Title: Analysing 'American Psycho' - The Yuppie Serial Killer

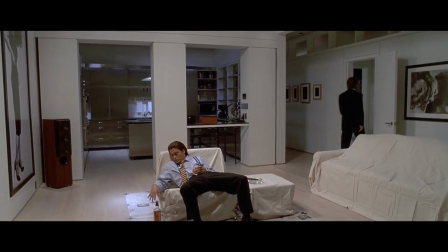[16:12]
As you can see yes the apartment is illuminating it links to the character's yuppie personality of being a very successful businessman in New York.
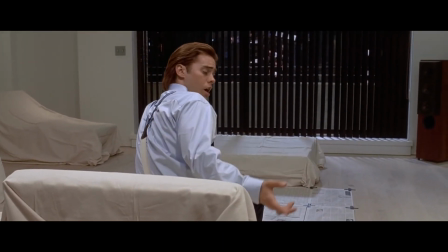[16:21]
He brings Paul back to his apartment,
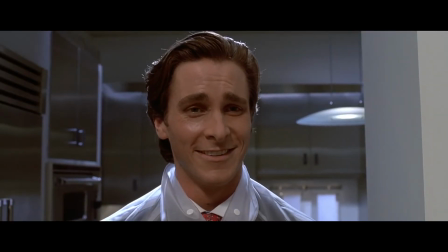[16:24]
sees the perfect opportunity to strike and eradicate the business rival from his path entirely.
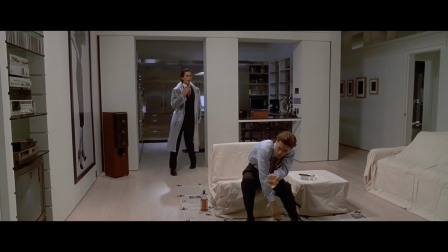[16:31]
While Paul is in no state to leave the apartment he sits on the sofa as Bateman wields an axe,
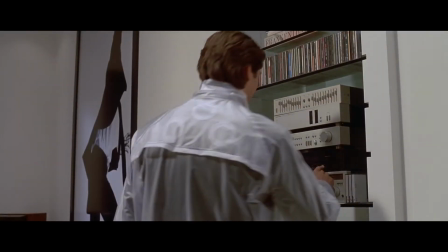[16:38]
he wears a raincoat, he shows off to be the biggest fan of Huey Lewis and the news.
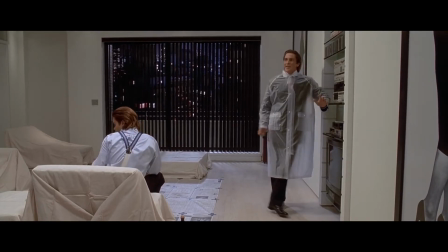[16:43]
He plays their Thor album cassette tape while also sharing contextual
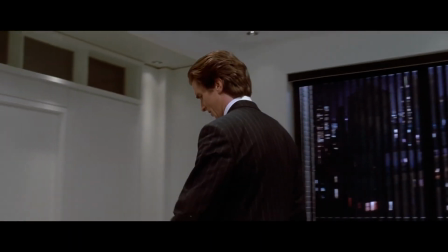[16:48]
information on the artist in a very ironically intellectual manner.
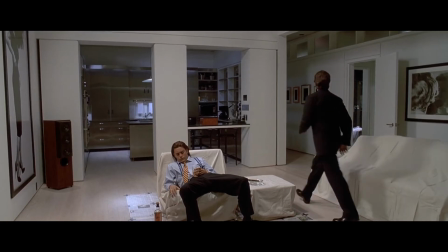[16:53]
There is no non-diegetic sound that can be heard playing, this is before the song hip to be square plays and we observe that bateman is taking
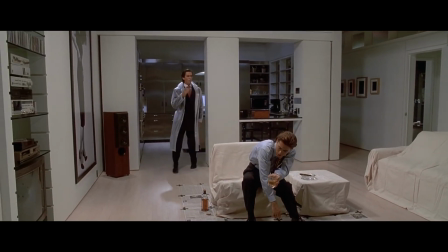[17:02]
his meds along with the alarming noise of the axe being placed on the floor despite the tone of the scene being very intense and very suspenseful
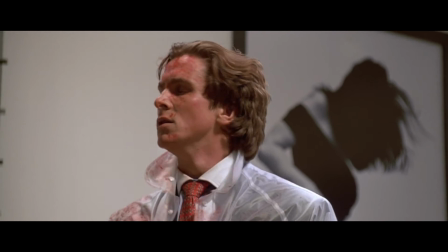[17:10]
and just very psychologically messed up the atmosphere adds more prominence on
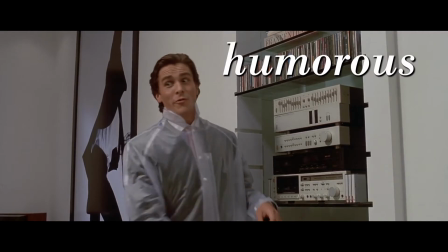[17:17]
bale's portrayal of a psychopath as being quite humorous and amusing and just slapstick.
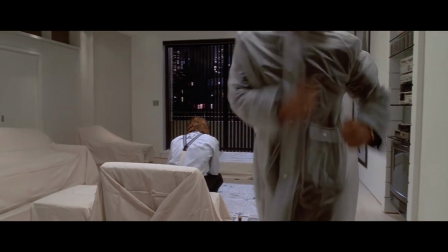[17:24]
He's dancing around his apartment realizing that he has Paul right where he wants him to be while wearing that raincoat implies his narcissism.
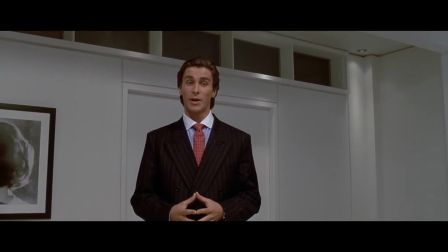[17:34]
He does this while maniacally waxing lyrical about the group but not to only Paul but the audience as well.
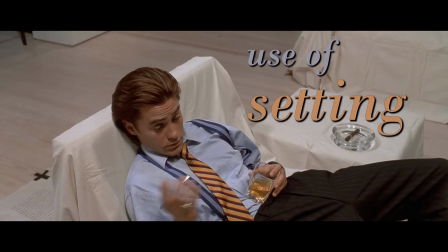[17:42]
The use of the setting,
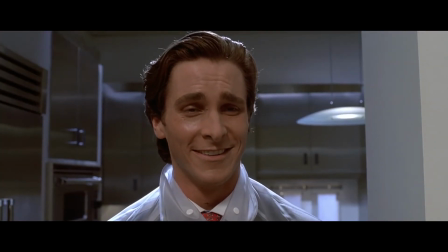[17:44]
the diegetic music and Christian Bale's balancing performance between being very comical and terrifying it further places that
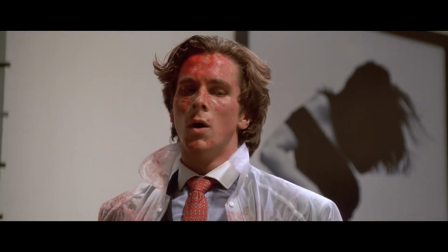[17:51]
scene as being one of the most iconic in the entire film in a very direct response to how
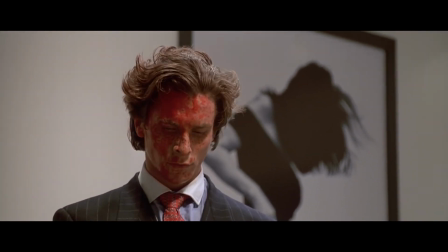[17:56]
Bateman's character was believed to be once a very comedic villain to a
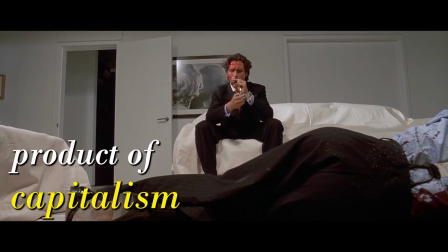[18:01]
narcissistic psychopathic product of capitalism and materialism in America.
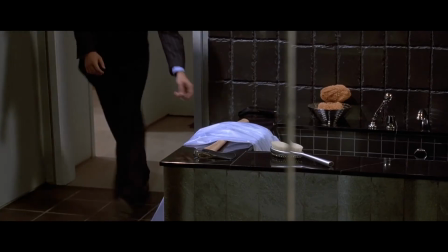[18:08]
There is a moment while being in the bathroom in which the comedy and the satire element completely wears away
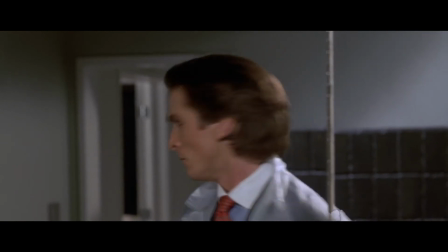[18:14]
when Bateman looks at his reflection in the mirror as he saunters out with his axe.
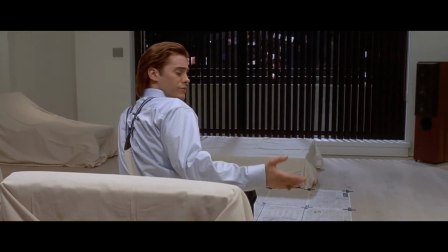[18:20]
All of this causes great effect in being a very slow build of tension with his final words
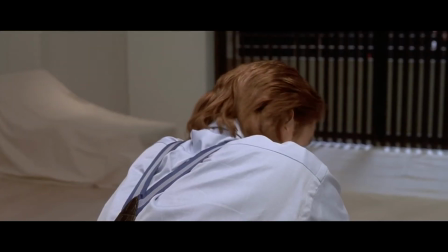[18:26]
before killing the victim were and then begins to bring down the axe on Paul's head,
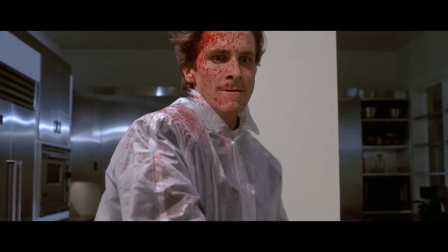[18:32]
bashes him directly into pieces with blood splattering everywhere while of course shouting the iconic
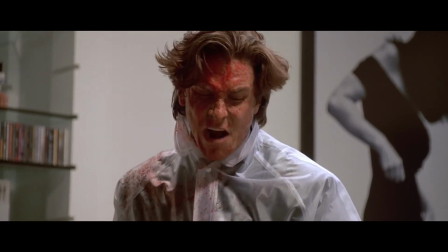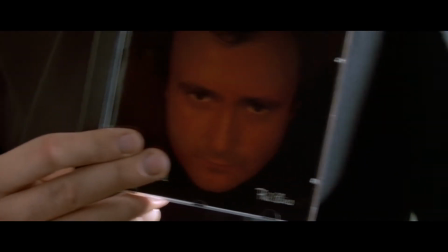[18:45]
By being aware of the importance of trends in music, his profession, as well as his health and very balanced diet,
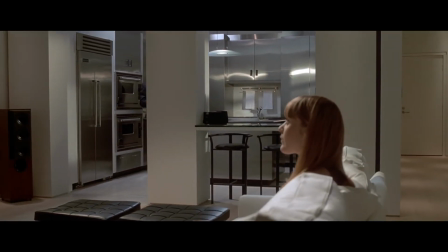[18:53]
it's very hypocritical and it contrasts to Bateman's main identity,
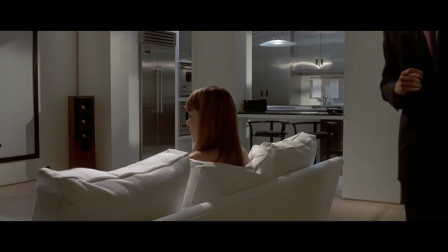[18:58]
which is mostly hidden but comes alive at night and kills for his own pleasure.
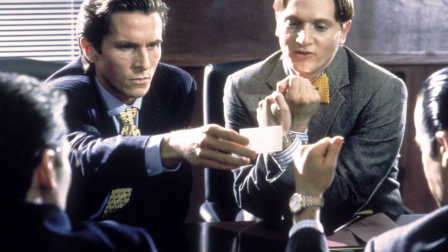[19:04]
Therefore, Bateman's yuppie-filled atmosphere as a Wall Street man,
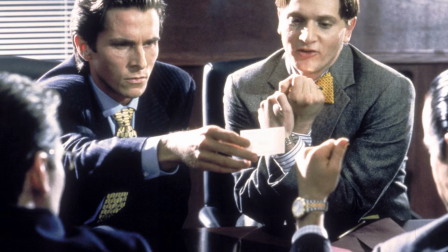[19:08]
a businessman, it completely juxtaposes his homicidal psychological behavior as well as his lack of empathy.
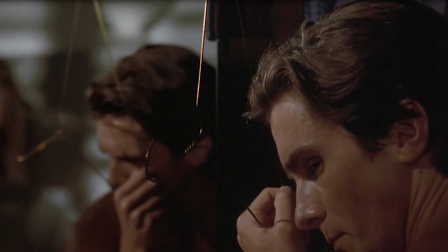[19:16]
It emphasizes him being a very delusional, unstable character, placing him at the peak of a psychopathic, that is, a serial killer.
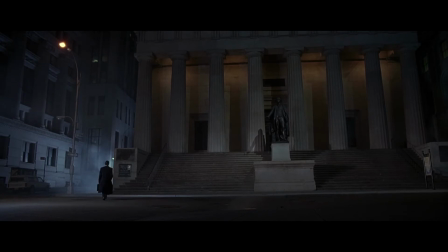[19:26]
And so with the prevalence of his success, the 1980s yuppie culture proves to be a very new modern breed of psychos,
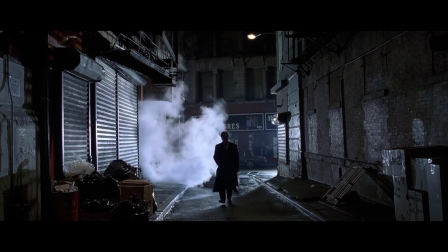[19:36]
especially Bateman, ultimately being dubbed as the American Psycho,
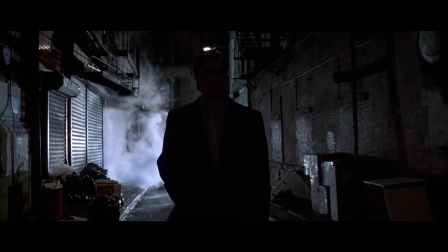[19:40]
you never know how many more there may be wandering around a city like New York.
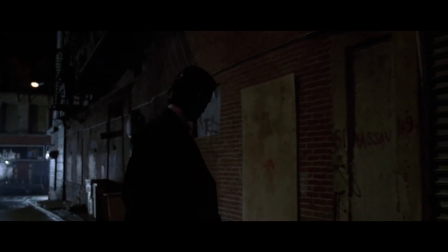[19:46]
It's quite terrifying to think about.
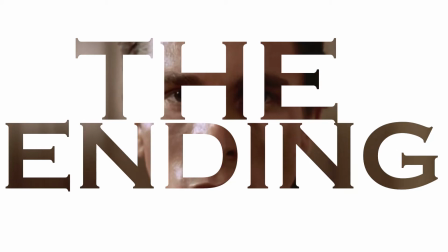[19:51]
The Ending
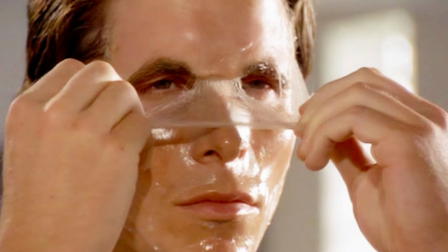[19:55]
One of the most crucial and thought-provoking ways that make American Psychos so significant to the
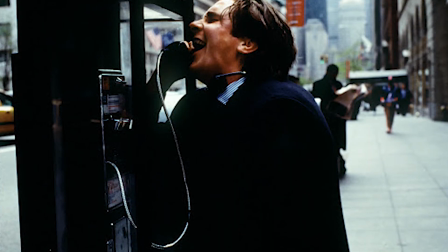[20:02]
psychological thriller genre is the choice to leave the ending up to the audience's own personal interpretation.
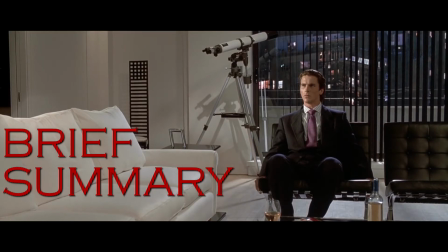[20:10]
Let's briefly summarise what happens in the film at the end.